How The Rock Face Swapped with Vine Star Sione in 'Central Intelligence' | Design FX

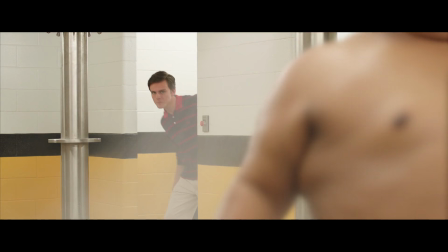0:00 Never gonna get it. Whoa, whoa, whoa, whoa. Never gonna get it. Never gonna get it.
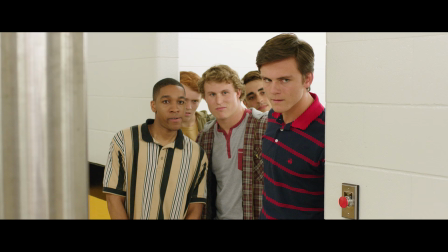0:05 Never look at him. Anything about that look normal to you? Let's wreck him.
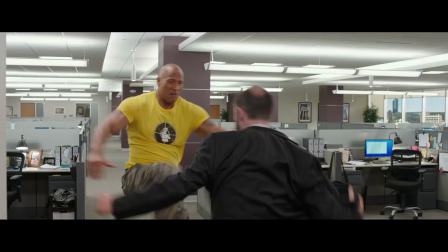0:14 You chose to be an international CIA spy. Because I don't like bullies. You were like Jason Bourne in Jorts.
Hi, I'm Mike Seymour from fxguide.com for Wired. Dwayne The Rock Johnson and Kevin Hart star in Central Intelligence as two old high school friends who team up when one of them joins the CIA.
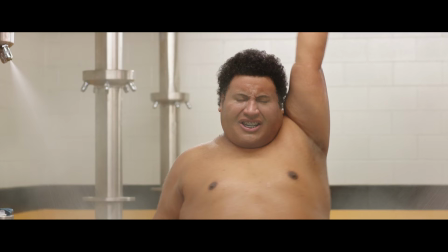0:35 The Rock not only had to be de-aged, but changed significantly for a guy who normally has 4% body fat.
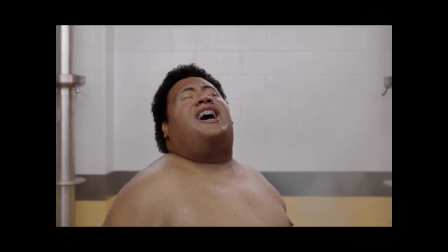0:42 Internet sensation Sione provided the dance, Dwayne the face, and Weta Digital the complex effects to pull this off.
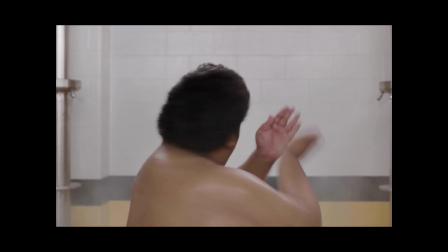0:49 The young Rock's body you see in the film is actually the body of Vine star Sione.
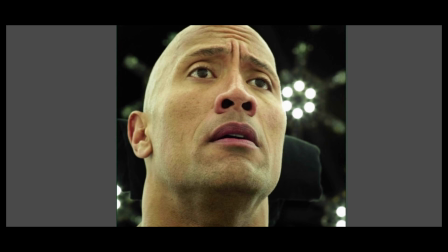0:53 Both he and Johnson were scanned at ICT's light stage using broad spectrum lighting to get not only the some 40 odd fax poses for the models,
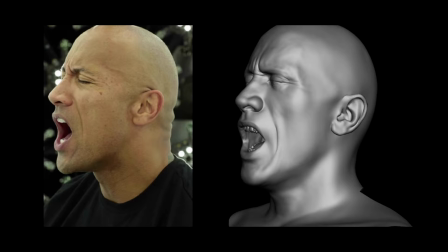1:01 but also to get both of the two actors singing En Vogue. Some of that reference included The Rock looking scared, as visual effects supervisor Martin Hill from Weta told us, it's kind of hard to find any reference footage of the action hero looking scared in his movies.
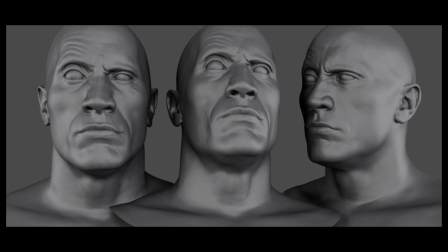1:21 And while Weta used face-tracking animation software to get an accurate performance, the team ended up mixing ever so slightly between both of the actors' performances, depending on the shot.
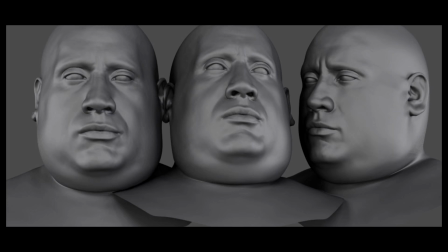1:30 Building the younger Robbie Stone, Weta had to meld the 44-year-old 6'5" Johnson with the 20-something Sione,
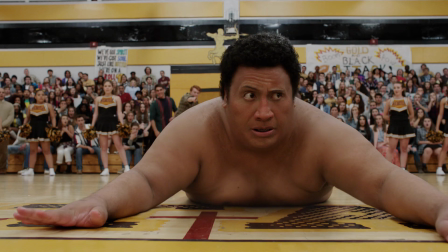1:37 which is actually a lot harder as Robbie Stone in the film is younger than either of them.
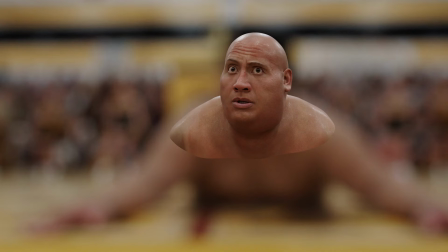1:41 What you're seeing on screen is Sione's hair, who actually grew out for the film, and his body, and a digital face based on The Rock.
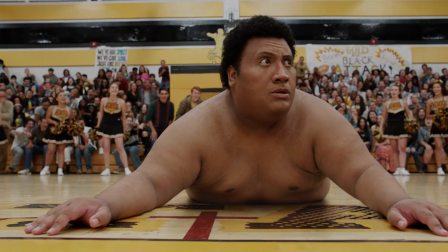1:49 Actually, their head shapes are quite different. In designing the young Stone, it was important to still have the character recognisable as Dwayne Johnson.
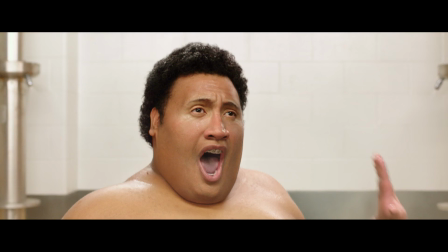1:56 The team took particular care around the character's eyes to get that distinctive chiselled eyebrow look and not to lose The Rock in Bob Stone.
Look at him. Anything about that look normal to you?
Kevin Hart was also actually de-aged for the sequence, so they used the real Kevin as the source for the young Calvin that you see on the basketball court.
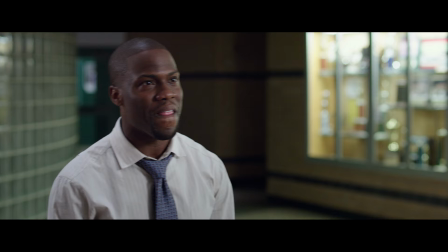2:17 Let's do the flip!
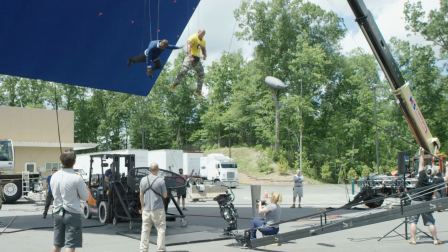2:21 That was so close.
Rodeo FX went on to produce much of the rest of the visual effects in the action sequences in the rest of the film, which is a lot of fun.
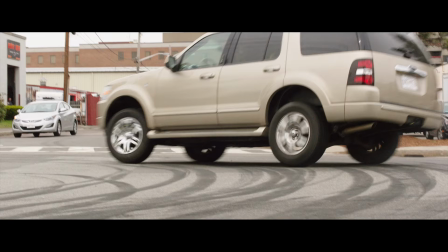2:29 Don't forget, subscribe for more behind-the-scenes action. I'm Mike Seymour for Wired.
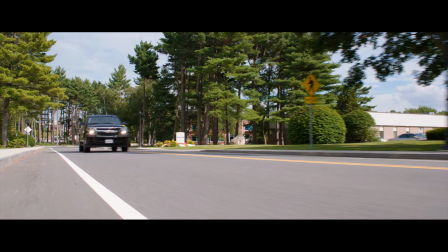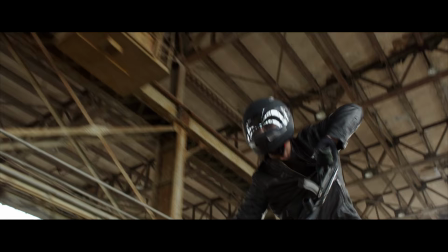2:39 Presley remember saying that I was out. I know, but they think you're right. You were the coolest kid in high school.
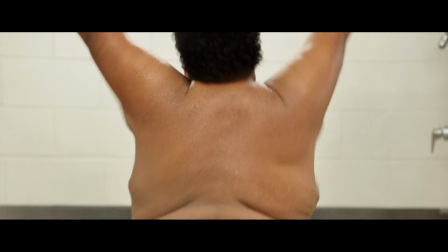2:44 This is like a total transformation. It used to be Fat Robbie. Never gonna get it, never gonna get it, never gonna get it. Whoa, whoa, whoa, whoa. Never gonna get it, never gonna get it.